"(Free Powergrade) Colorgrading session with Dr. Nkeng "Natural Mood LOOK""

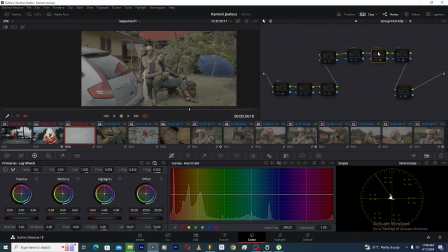Under the group post clip, I come over here and I create another CST out,
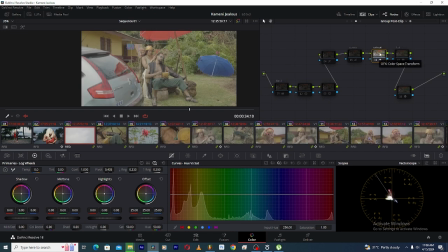and be very aware of where I place my notes, like where each note comes, because it's very important. So I place it here, and then in this CST out, this is where I converted from DaVinci Wide Gamut,
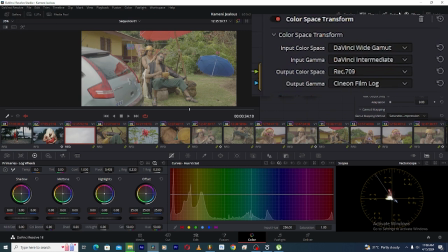DaVinci Intermediate to Rec 719, and then Senior Film Lock, so that I could apply the LUT from DaVinci.
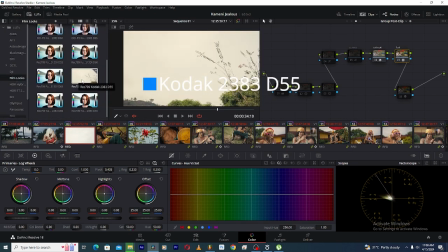So I applied the DaVinci Resolve Kodak 2383D55 LUT, and I got this.
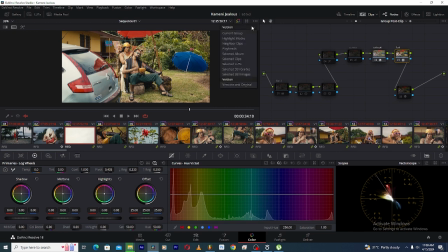So I'll just place this side by side with my reference image. So looking at this,
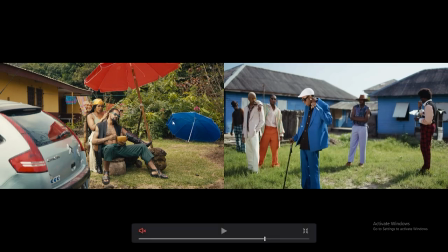We are far away from getting here, but not too far, because I can see the blues are kind of even matching. Like this blue, it's not too different, you know. I can see that this red kind of match with this a little,
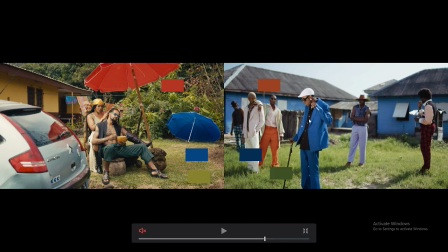but then I can see that the greens are not actually matching, and also the blacks are not actually matching.
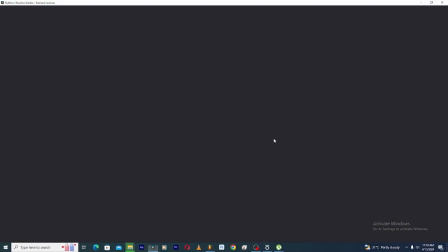So also the skin tone have some issues. So basically, first thing I did was to come under my primary note,
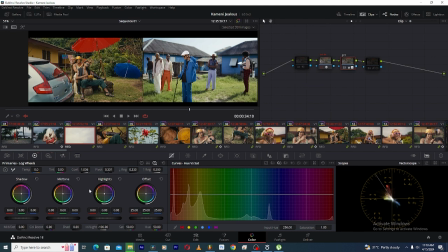and then I kind of bring down the exposure using a highlight. I brought down the highlights, and then also under HDR panel, I brought down the global exposure to -10.
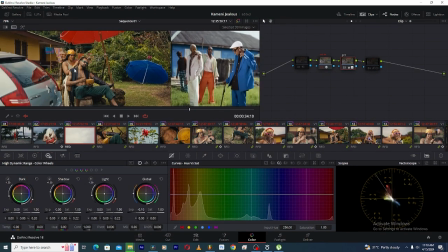So just so I could get more details from my shot.
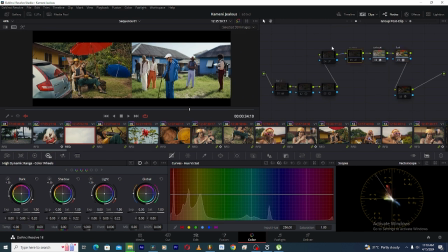Then the next thing I did, so I created another node before the CST out, and then I call these curves,
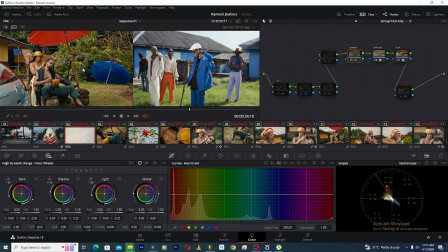and under these curves I now try to create some contrast,
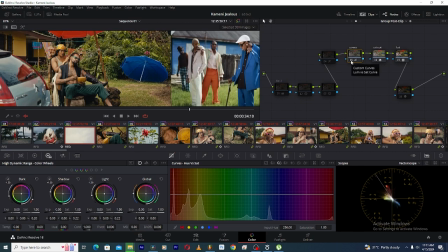so that the image could pop a little bit more, and then add a little bit more exposure using contrast. So for example, this is before, it was kind of flat, but then after, we're just popping out the image a little bit more.
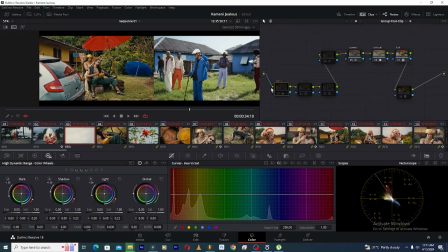So the next thing I did was to come over my first note in the beginning of the group section, and then I created a balance tool,
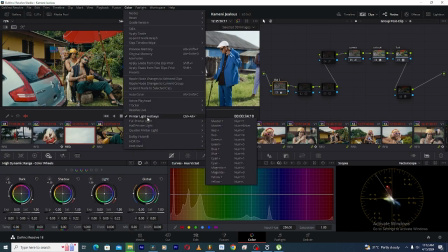like a second balance node, and in this balance node I used a printer light hotkeys to reduce some warmness,
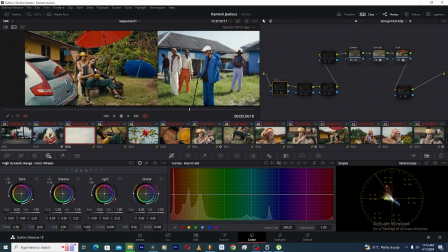because looking at these images I felt like it was a little bit more warm,
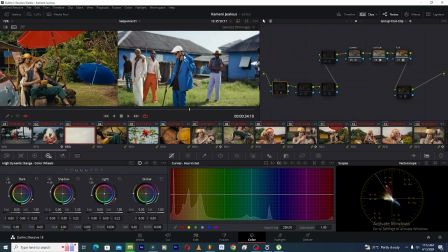yellowish, whereas it's more cool here, and then just the skin is standing out.
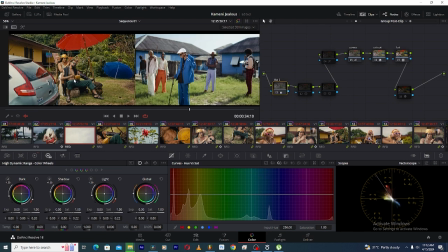So I had to bring down the warmness in these colors, so I had to take down some yellow and reddish tones,
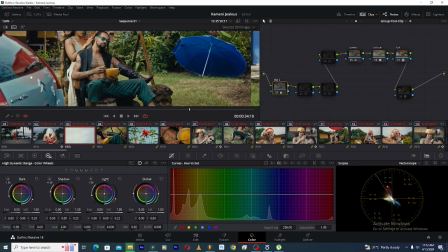which gives me now these blue cool tones, which is great. But then I have a problem because the blacks are actually turning more blue,
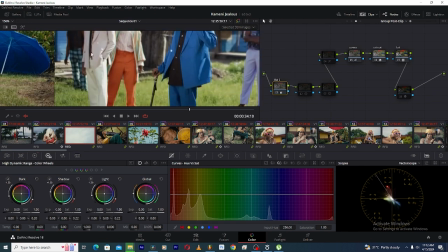and if you look on our reference image, you see that we don't have any blue blacks here.
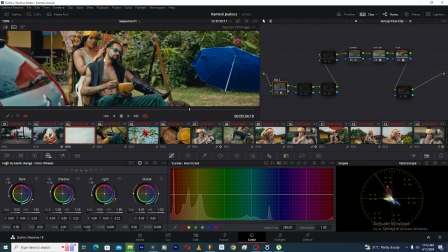So we have to ensure that we keep our blacks very natural, like our reference image. So to solve the black problems, I created another node which I call blacks, and I just added a pinch of brown on the shadows of this image.
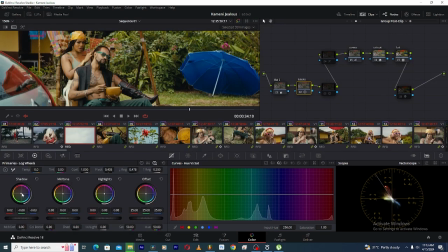So I came over here to my log wheels, and then right here I added some like reddish, just small reddish tone on the shadows under the log wheels, and then I played with the range to ensure that I'm affecting just the darkest points.
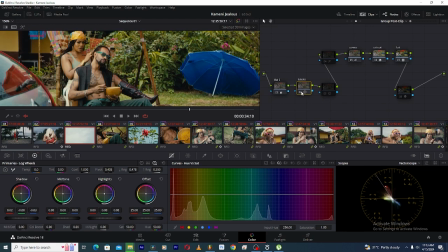So you can see this is before, and then this is after, before, after.
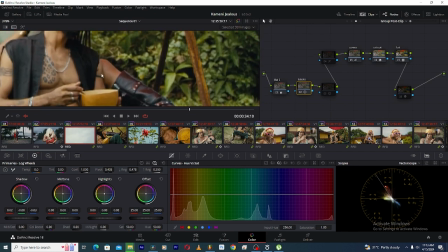So I can see now that the blacks are turning pure black.
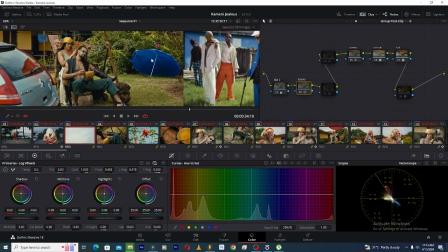They are not having that weird blue color that was there before.